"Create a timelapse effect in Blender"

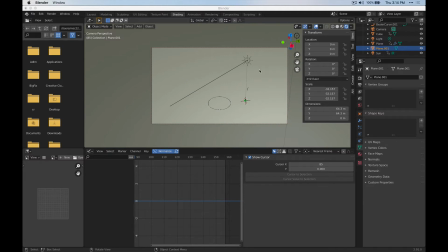0:00 Okay, so this is just a quick test of how I was able to get sort of a time-lapse look of an object animating here. So let's go to the timeline and I'm going to press play. Right, and so
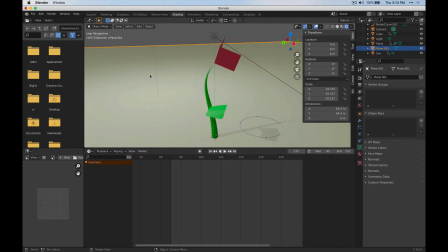0:19 just to show kind of what's happening, it's just a growing curve and then a couple objects scaling.
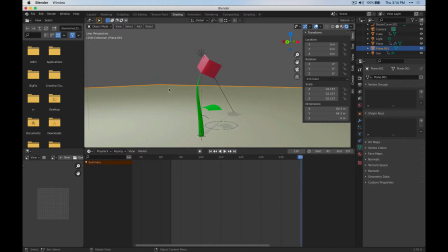0:31 Right, and you'll notice that there's some flickering, and so that flickering is one of the things that you might notice
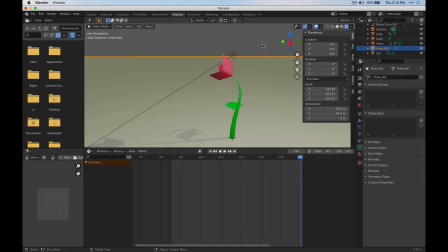0:38 from a time-lapse video is that the light is different whenever a photograph is taken,
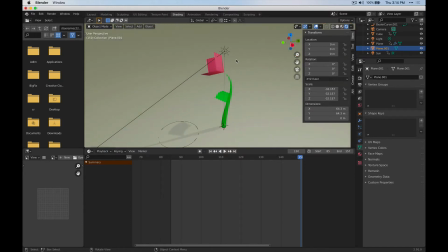0:44 and that slight light variation is one of the things that's going to make a convincing time-lapse. So let me just show you how I did that.
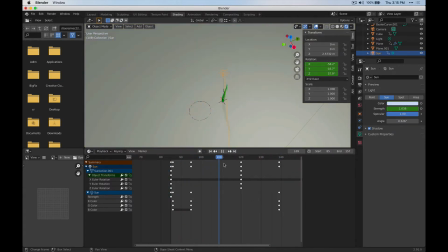0:52 So I have a sun, and I've animated the sun kind of rotating over time here, and I've also animated the color going from white or blue to yellow, and that just suggests the passing of time as the sun changes angle in the sky. And you can see the shadows also moving around.
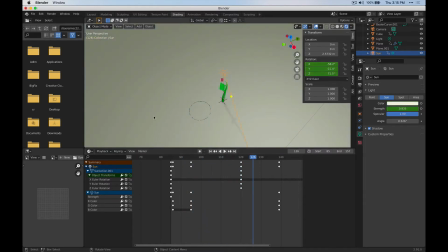1:13 And I kept the rotation constrained to how the sun might go past the earth or something like that in one particular direction. So I don't know if that's super accurate, but it's just to help reinforce the passing of time. And so I've got that kind of color keyframed here.
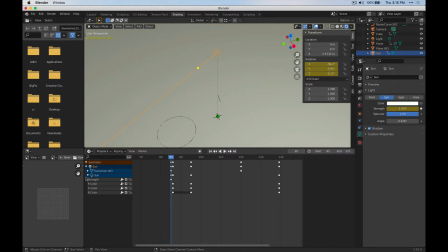1:32 You can click on the keyframe icon and it will, if you unfold these here in the timeline, it will show you those attributes. So I only have a few keyframes for that. The really tricky stuff though is getting the slight variation in movement each frame, because whenever that photograph is taken,
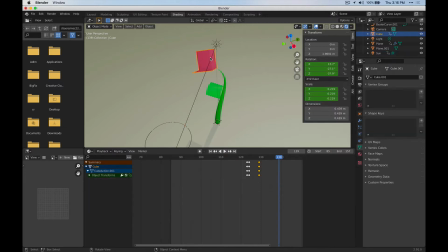1:52 either an hour, a minute, a day later, there's going to be slight movement. The stem, I wasn't really able to figure out how to do that in the stem without maybe having to spend much more time on this.
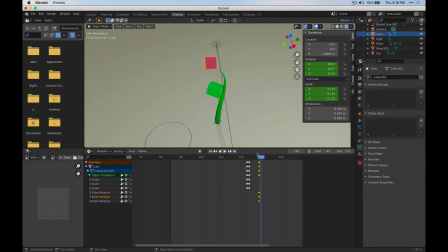2:06 But what I want to show is the rotation that I was able to put on this object.
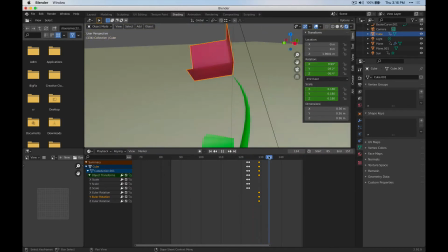2:14 So you'll notice that it starts rotating. Let me move this over. So I've got some rotation keyframes. It's just rotating from here to here. It's just rotating down slightly over these keyframes. But if you notice, it's actually wiggling as it goes, and that's just sort of suggests that,
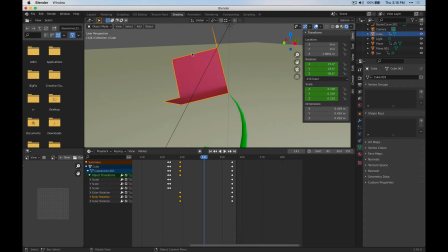2:33 you know, that day or the hour that the photograph was taken, something changed, so it's slightly different. It's to sell this idea that there's photographs compiled together over time to create this time lapse. To do that, after you have your keyframes created here, you want to go to your graph editor,
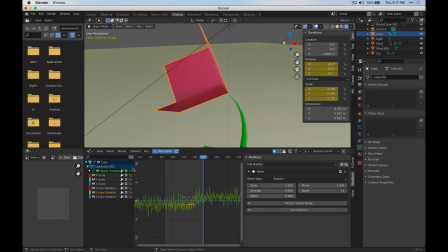2:54 and we're going to add a modifier called noise. So I'm going to disable this just to show you what this looks like in your graph editor. So if we actually hide everything except for Y rotation here, you can see here's our Y curve.
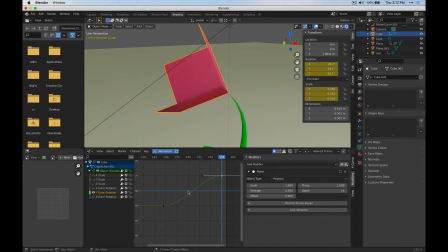3:08 And you know, you can modify this curve as you might when you're trying to change the animation easing. But one of the things Blender is able to do is actually add a modifier to create variation of different types.
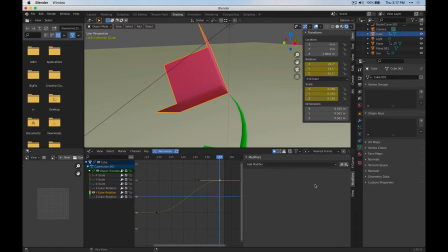3:23 So I'm just going to delete this and then we're going to add a new one. So if I press the N key here, there's actually a panel that can pop out from the right. If you press N, similar to how the panel works up here. And so we have modifiers. If you're not seeing this, what you may have to do is select these,
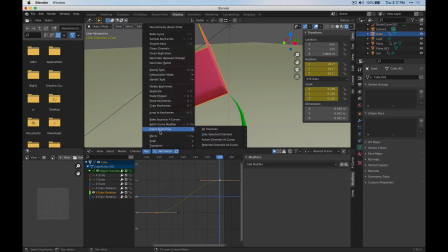3:42 go to key, and then add an F curve modifier.
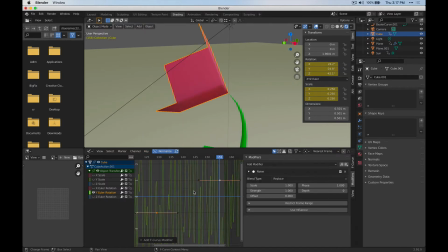3:48 And then I'm using noise. And all of that does is it adds this noise modifier here, and it just adds variation in our curve. So this is our original curve here, and it's too kind of crazy.
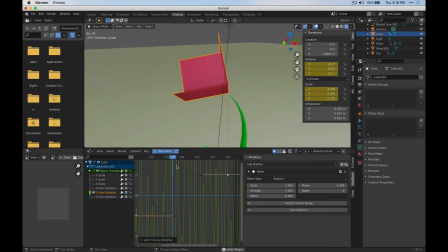4:03 So if I was to play this back, it's maybe too, you know, off the wall.